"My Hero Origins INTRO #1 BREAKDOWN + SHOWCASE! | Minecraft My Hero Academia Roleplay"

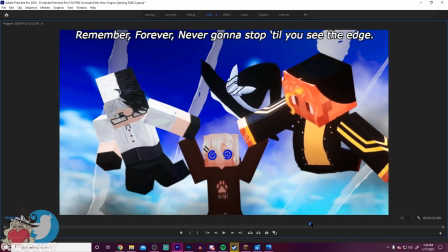If I were to use a green screen, what's a good option of a green screen?
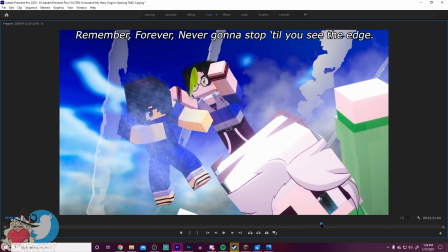Here we go. Green screen right here. with Mario's and Marshy's characters here. If we had the green screen right here, the hair and the shirt would be completely gone, and they would just be floating there without hair, and she would just be a disembodied head. So we had to make sure that, you know, I have different, you know, different shots here.
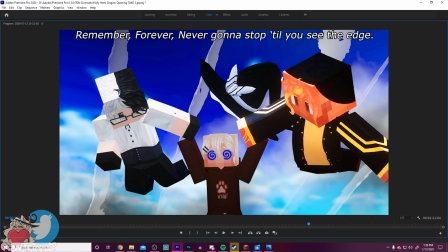Also, this is still my favorite shot because poor Riku.
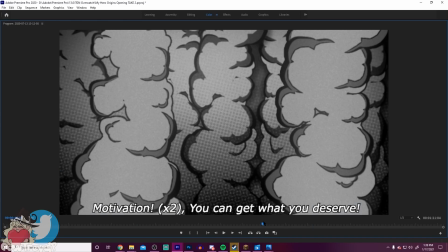You could just assume that the giant explosion from here, this one right here that comes up right here, just assume that's Riku.
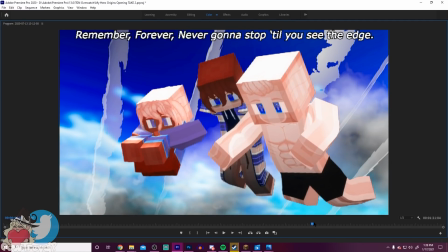That probably is Riku, honestly. And this is what we did here.
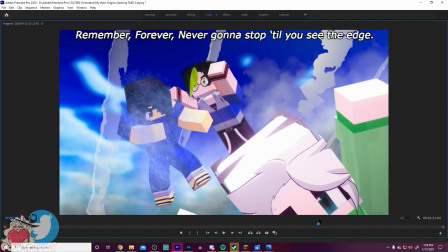Funny enough, Davis was the only, like, really, really weird character. Oh, no, wait.
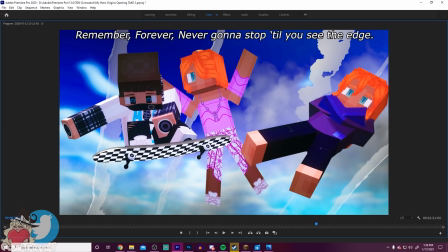Mitch was also another one because I had to make sure I had to model in his skateboard here, which was... the model's really cool. It's really easy. Just place on the feet.
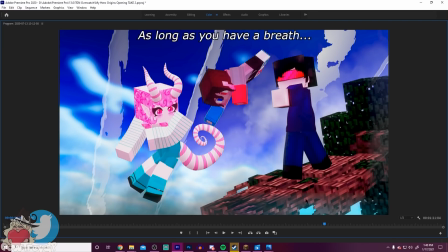Davis's character is the most funniest because this is actually a tree mob, I think, from Mo Creatures mod, I believe. And I just made it so I put him on his feet. I just put him on his feet, and now he's riding it because he has telekinesis. So I'm just making him ride like a log, like just some Chad pretty much. So we had to do that over and over.
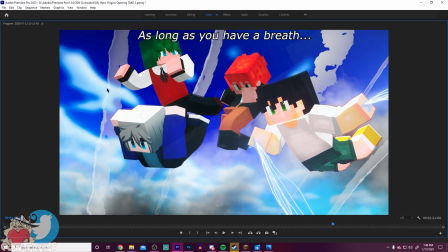Added some effects here on Sika. Also, you probably noticed too, this behind shot here is just a normal Minecraft shot. Added some blur to it. And then I added some cloud effects around everybody. That pretty much it, just to make it seem like, you know, we're not like, you know, in one go.
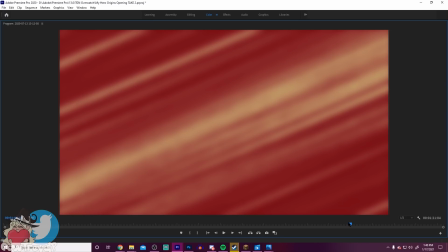And then here I have, go back. There we go.
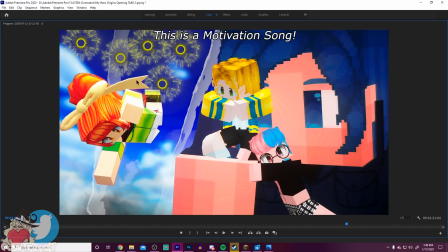Lastic, I have a little bit of sunflower effects here because Lastic's character is plant-based. And then we have Zoo, who's absolutely giant because he's basically Ant-Man. So there we go.
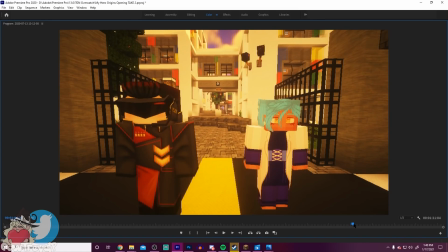Really, really nice. Now these last shots here, we have Blockbuster moving forward here in these characters.
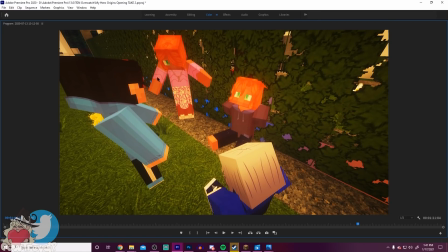And then we have more models, which is the theme. We have some still models, which I made them do different poses.
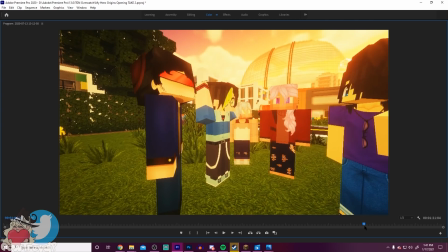And I have an aperture camera angle moving around to every single individual one here.
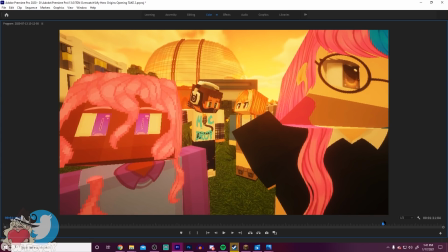Really, really nice. And that's what it's saying. Switching between different camera angles here.
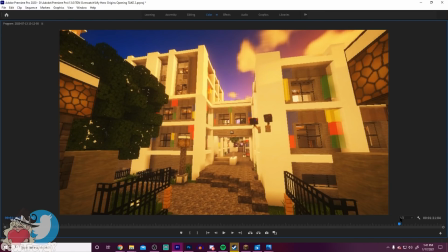There we go, yada yada. And then we have this one, which I basically, these are basically three different scenes.
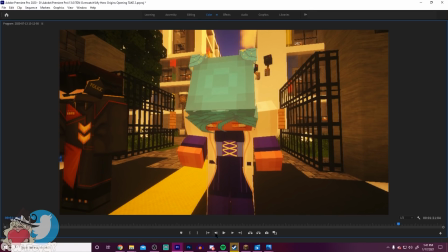So one scene is the Venus right here. Do I have it?
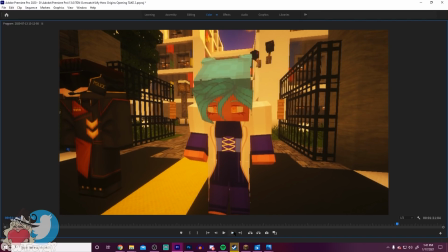Yeah, the first scene is just normal Venus. Second scene is a little bit crouched Venus.
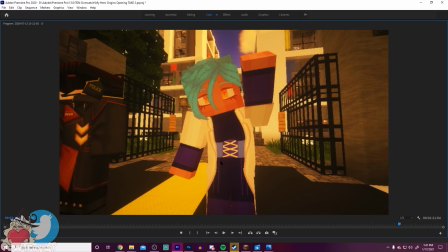And then the third scene is her hand up in the air saying it's time for school, basically. So that's a very basic... basic thing that we did for Blockbuster. Like I said before, if you guys want me to do, I could do tutorials for Blockbuster if you really want me to.
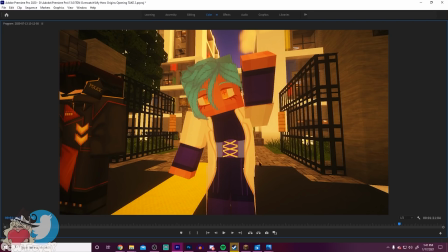It does take a long time. It's more of like these things are more of the tedious stuff. It's like you can't really teach this stuff. It's more of like you just have to understand basic human anatomy. And if an arm is bending behind someone's head like three times,
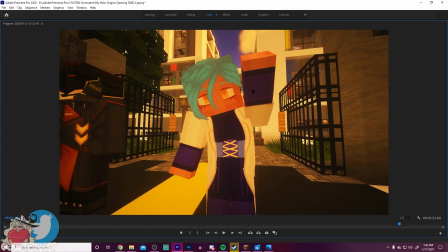unless that's like a superpower of theirs, they're probably not doing that normally because they probably be in very, very much pain. So you have to just, you know, understand, you know, what looks like a good shot, but also doesn't make a character look like they have weird proportions.
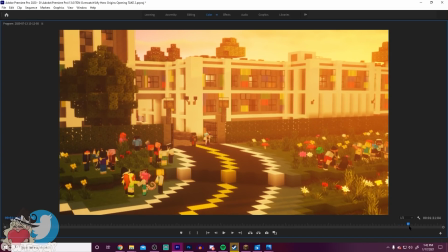So there's that. And then we have a next shot here, which is just a nice screenshot of the school with every single group that we already filmed. Nothing moved there. Even got Venus's arm still sticking up there. And then it fades out into the logo with the camera shot there.
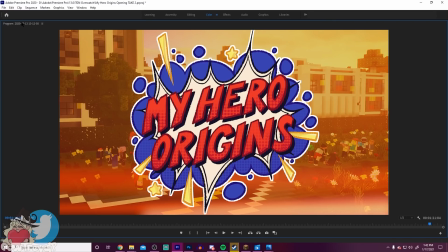And that is basically a rundown of how we did this intro. Now, like I said before, this one took a long time to do.
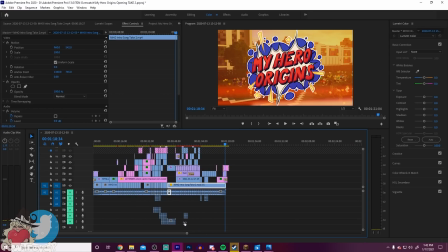I mean, me trying to explain everything here,
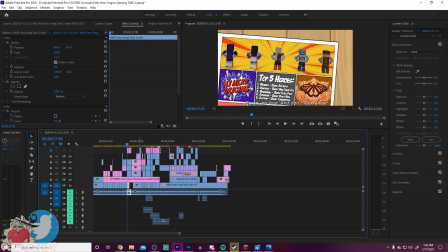I did bare bones explaining it all because I could go explain how I moved everything around here to make sure everything looked good.
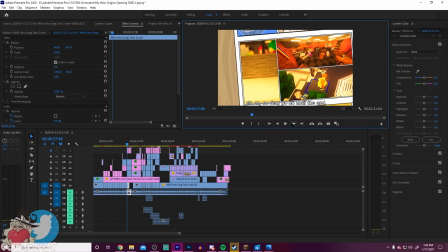I needed to make sure that... I need to make sure that... You know, like I was able to explain it to people who don't know, you know, too much about everything. So, like I said, if you plan on making something this extreme, just know you won't be able to make this tonight.